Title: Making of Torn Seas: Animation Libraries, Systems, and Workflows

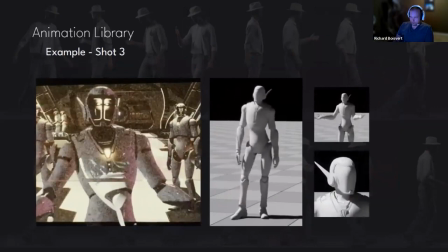[16:51]
Then he additively looks over his shoulder to the left, thinks someone over his shoulder.
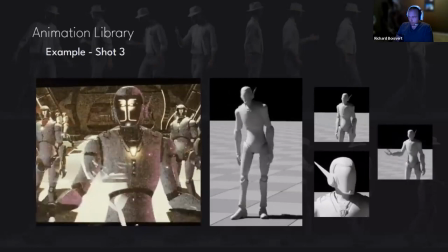[16:56]
And then lastly, he plays a gesture forward additive animation. So a lot of layering going on.
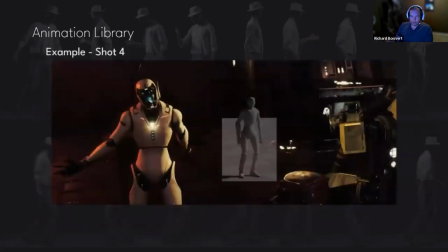[17:01]
This is your acting going on. For shot four, I'm simultaneously layering a yelling additive with a hand gesture additive.
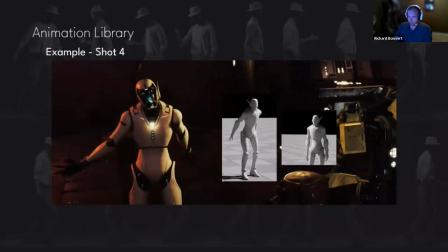[17:10]
So just to speed things up, I'll stop mentioning the base animation layer. In most cases, we can assume it's everyone's standing in the standing idle pose.
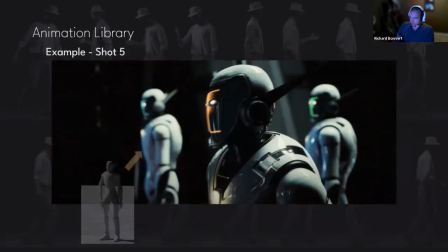[17:18]
So for shot five, I'm doing the following. This guy is playing a dismissive additive animation.
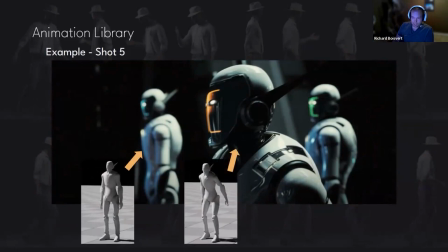[17:24]
This guy is playing the yelling additive animation again. And this guy is playing a weight shift.
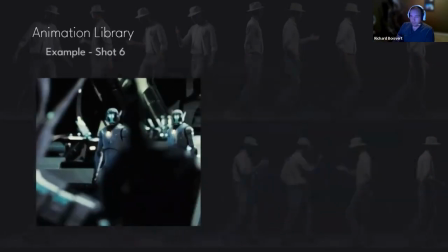[17:31]
And lastly, for shot six,
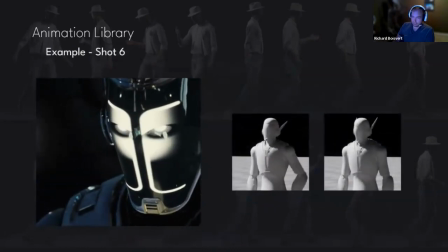[17:33]
we're using a point up animation additive and then layering with it another head look down additive animation.
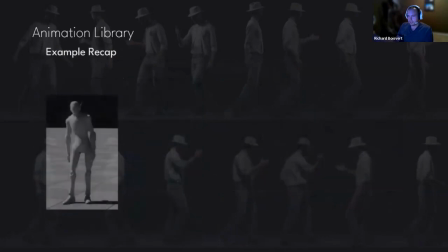[17:43]
So with such a short scene, you can already see there's a good amount of animation reuse going on.
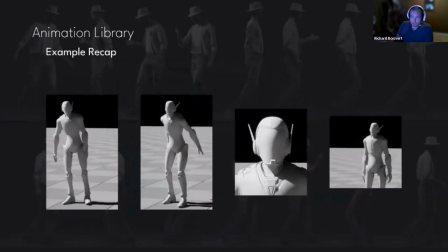[17:49]
And the great thing about this reuse is that to me, I think it's mostly imperceptible, meaning it's not coming across as blatant. It's a blatant reuse. The context and the scene's always shifting. The acting and the camera angles are different. And so it really does a good job at hiding that this stuff is being reused,
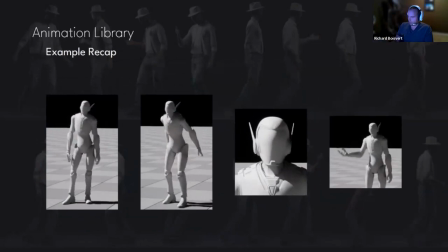[18:05]
and it just increases the quality by that amount.
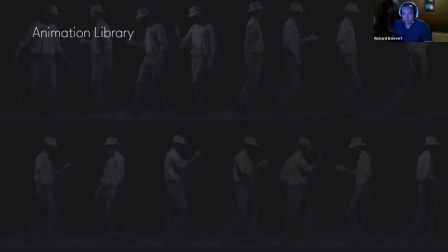[18:12]
Okay, so before continuing off the animation library, I want to say last few items of note about it. And the first thing I want to talk about is I want to bring awareness to a common pitfall for most of these library animations,
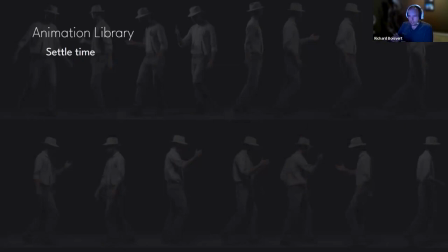[18:27]
which is ensuring that you're including the appropriate amount of settle or padding time. That makes sense? Usually for when an animation ends, but sometimes at the beginning. And so the idea about behind this is that when a clip ends, it's typically blending off if it's an additive,
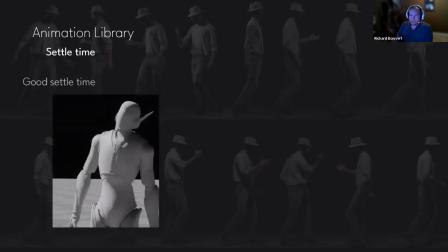[18:44]
or blending to a pose if it's a base animation. And too often I see these settle frames are not included,
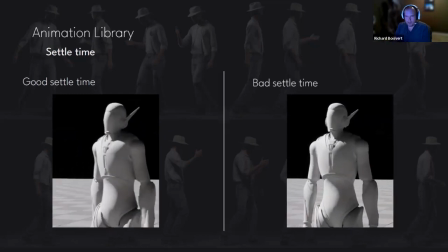[18:52]
which causes very obvious looking blends.
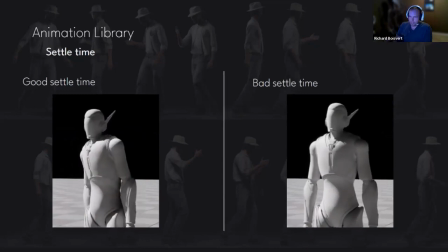[18:54]
And so to me, including this data goes a long way in making sure your transitions and additive animations look seamless and natural.
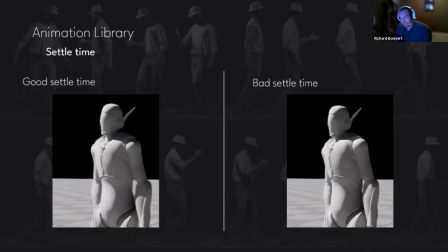[19:02]
And this is one of the main reasons why these clips differ from gameplay animations.
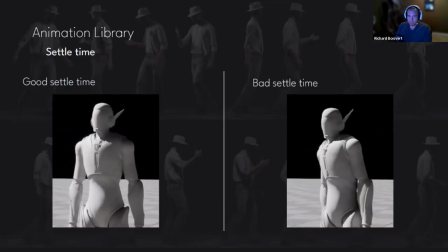[19:07]
Because they're cinematic, we don't need to worry too much about making the ends of these fast and blend quick.
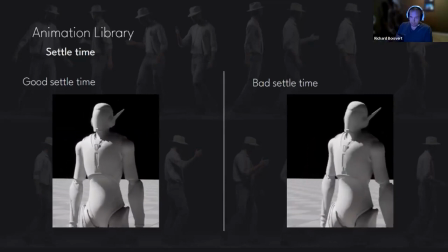[19:12]
Instead, feel free to include as much settle time as reasonable. Most of this mocap data is there.
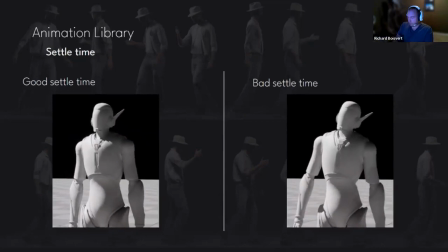[19:18]
You just got to include it. So just to make it clear what I'm talking about, on the right side animation, you can see him very obviously blending into the standing idle pose when the weight shift animation ends.
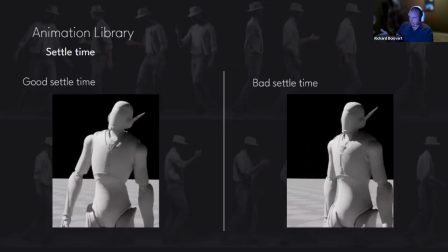[19:28]
So it looks like he's just hitting a wall. And I see this a lot in the games that attempt this system, and it's just very obvious looking, and it decreases the quality in my mind.
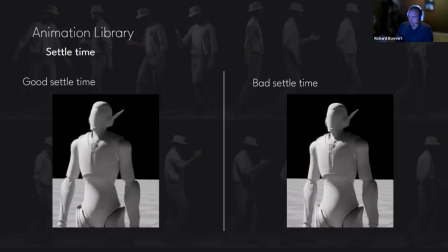[19:38]
So the left side has that settled data, and you can barely tell that it's blending at all.
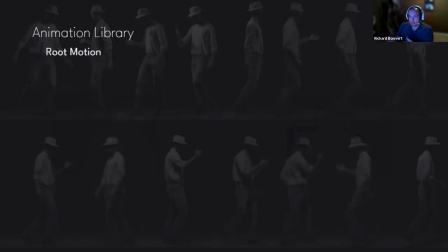[19:47]
And secondly is root motion usage. And I personally recommend that all library clips should not contain root motion, even the ones where the character is moving around. And
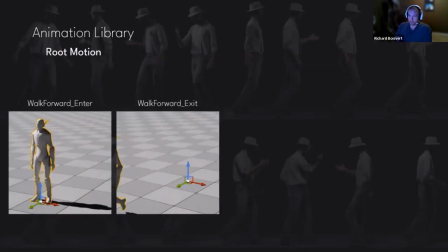[19:58]
so what this means is that you will have to structure your locomotion animations as either enters or exits. An enter animation is where a character starts off route and then walks from a cardinal direction and ends on his route, likely in a standing idle pose.
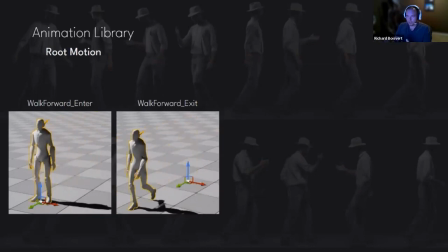[20:13]
And then an exit animation is the inverse, where the character starts en route, likely in the standing idle pose, and then walks in a cardinal direction off route. And this should be the case for walks, runs, turns, and anything where the character is being redirected, any kind of locomotion thing where there's a start and stop point that is off route.
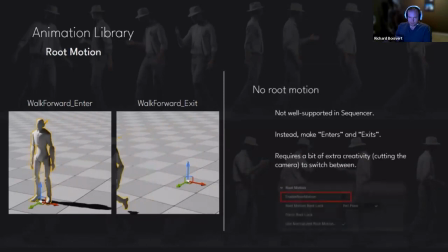[20:31]
And so I make this recommendation because route motion is still not very well supported in Sequencer, I find, especially when constructing cinematic content in this way. Ideally, I think we all would like it if Sequencer could translate the character around similar to how story mode in Motion Builder does it,
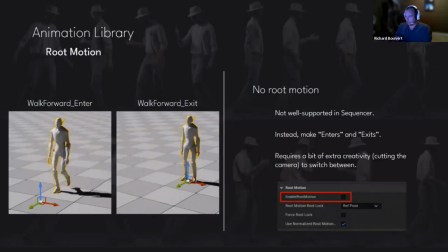[20:49]
but so far it doesn't really work that way, and then there's like little gotchas and caveats that make it not a fun experience.